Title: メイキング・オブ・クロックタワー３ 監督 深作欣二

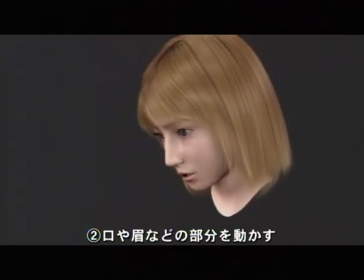2987s
次に口やその他の部分を動かす
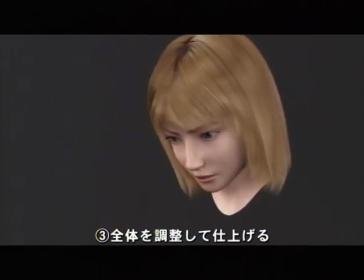2993s
最後に全体を調整して仕上げていく根気と時間がかかる作業である
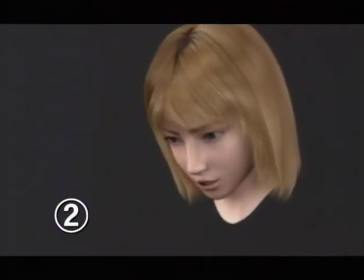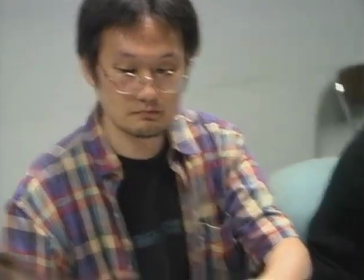3008s
完成した表情のアニメーションデータはヤギからもう一人のクリエイターハヤの開閉へと渡される
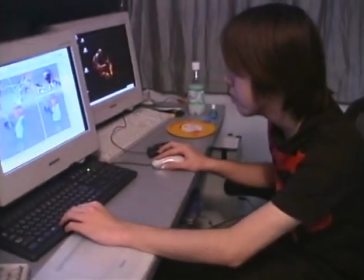3016s
フォトリアルな独特の作風に定評のあるハヤのはあらかじめ制作してあるアリスタのモデルデータに
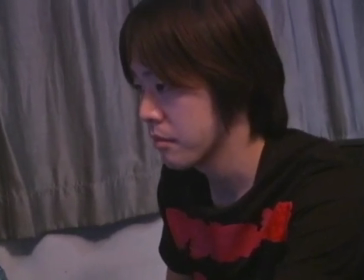3021s
ヤギの制作したデータを組み込みさらに背景や全体の動きを加えるこちらにそのデータをいただいてから体の動きであるとか服の質感、背景、それから髪の毛の動きとかライティングとかはこちらで設定しています
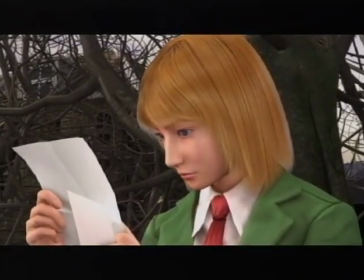3038s
ちなみにこちらがそれらのCGデータを組み上げた画像
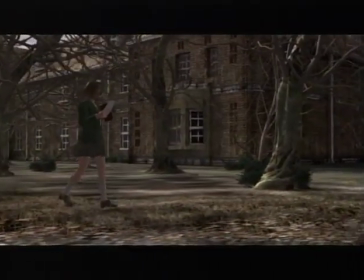3042s
しかしこの段階ではまだまだ完成ではないここから様々なエフェクトを加えハイクオリティなCGに仕上げる結局どうしても作り物っぽさが残ってしまうんですよねCGで作ると人形だとかちょっとミニチュアっぽいとか
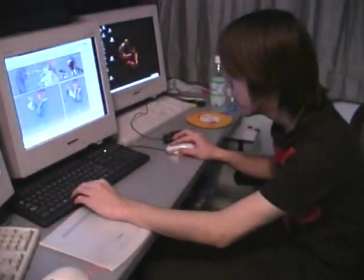3060s
もともと実写とかだと目に見えないものとかもカメラに入ってきたりするじゃないですか
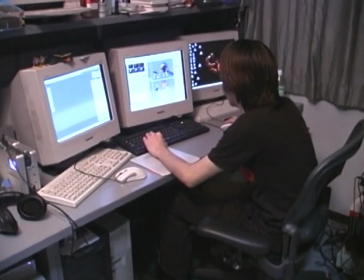3066s
それ埃だったりとか汚れだったりとかそういう見えないものも入ってくるんですけど
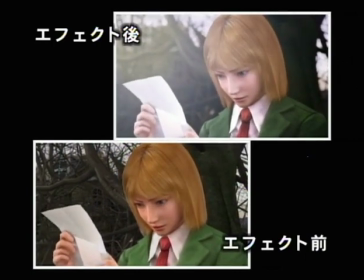3071s
CGの場合は作ったものしか入ってこないんで
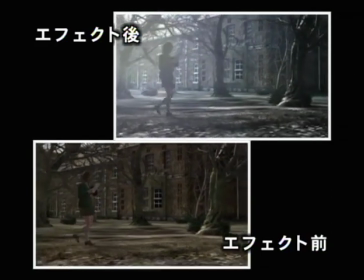3073s
もう家作ると家しかないわけじゃないですかそれの情報量をやっぱり高めるためにわざと余計なものを作ってあげたりとか空気中の汚れとかそういうものまで気を使って作ってあげたりすることで怖さを増すというかリアル感を増してますね
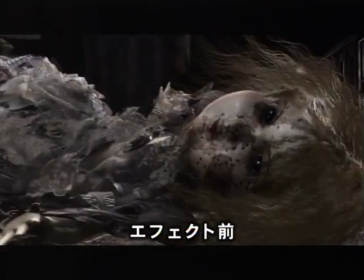3091s
オープニング冒頭のワンカットもご覧いただきたい
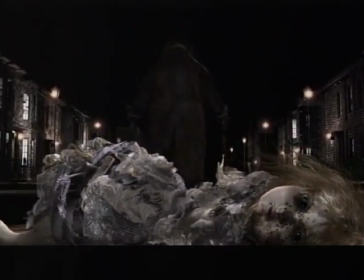3096s
ライティング、背景のボケ、空気感などなど
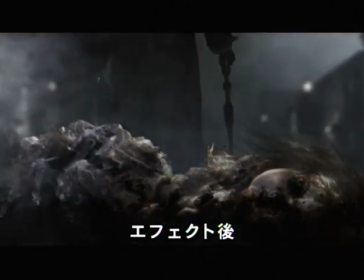3101s
丁寧に様々なエフェクトを加えることによりCGムービーはそのリアルさを格段に増すのである
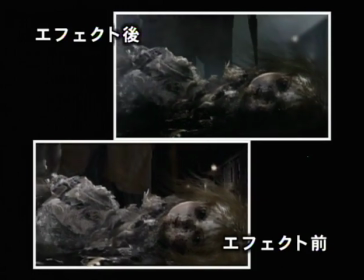深作監督の世界を高画質なCGで表現するときに
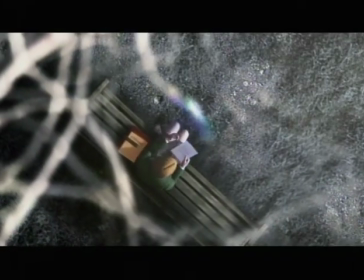3123s
2つ考えまして1つは役者さんの非常に細かい芝居
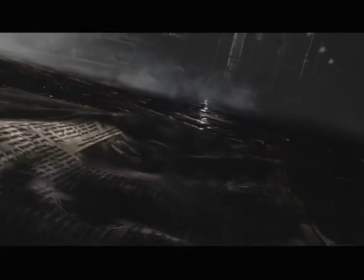3128s
これをいかに再現するかもう1つは実写のようなリアリティを持たせたかったと
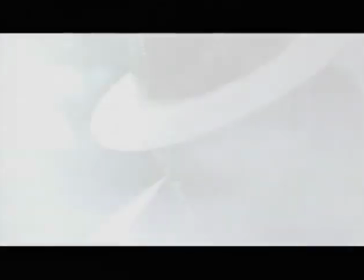3135s
今回はアニメーションと実写のようなリアリティこれフォトリアリティと呼んでますけど
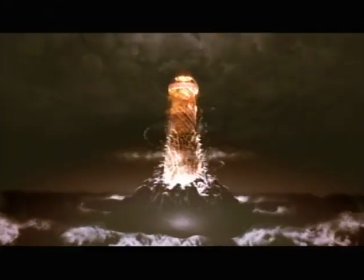3140s
そういう絵作りの得意なアーティスト2人の非常にクオリティの高いCGが制作できたと考えています
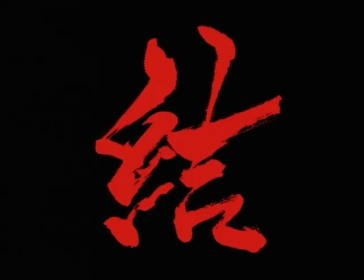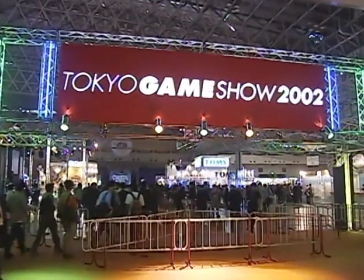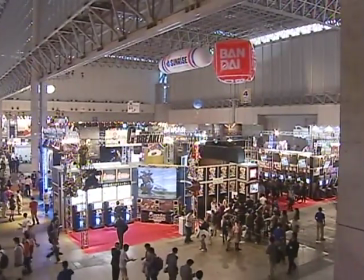3160s
東京ゲームショー2002アジア最大のゲームコンベンション
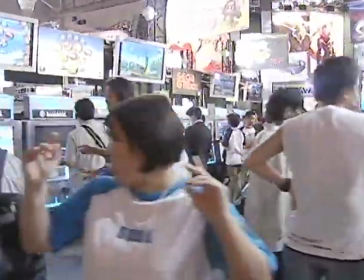3165s
10万人以上のファンが集まるこのイベントで数多の有力ゲームメーカーがその自信作を公開する
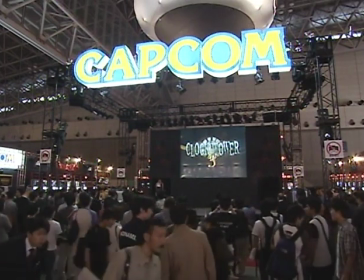3176s
この場所でクロックタワー3もついにそのベールを脱ぎ捨てたのだ
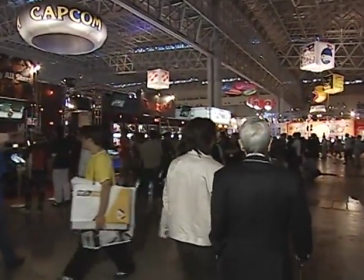3185s
その会場にプロデューサー南達也とともに監督深作金次の姿があったあのモーションキャプチャー収録から
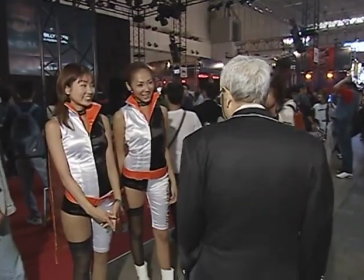3194s
すでに1年以上が経過ゲームはどう出来上がりどう評価されるのか
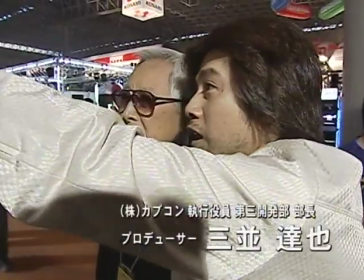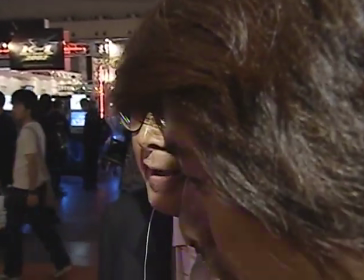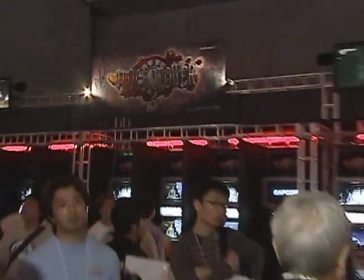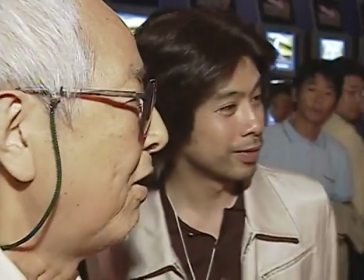3221s
お疲れ様です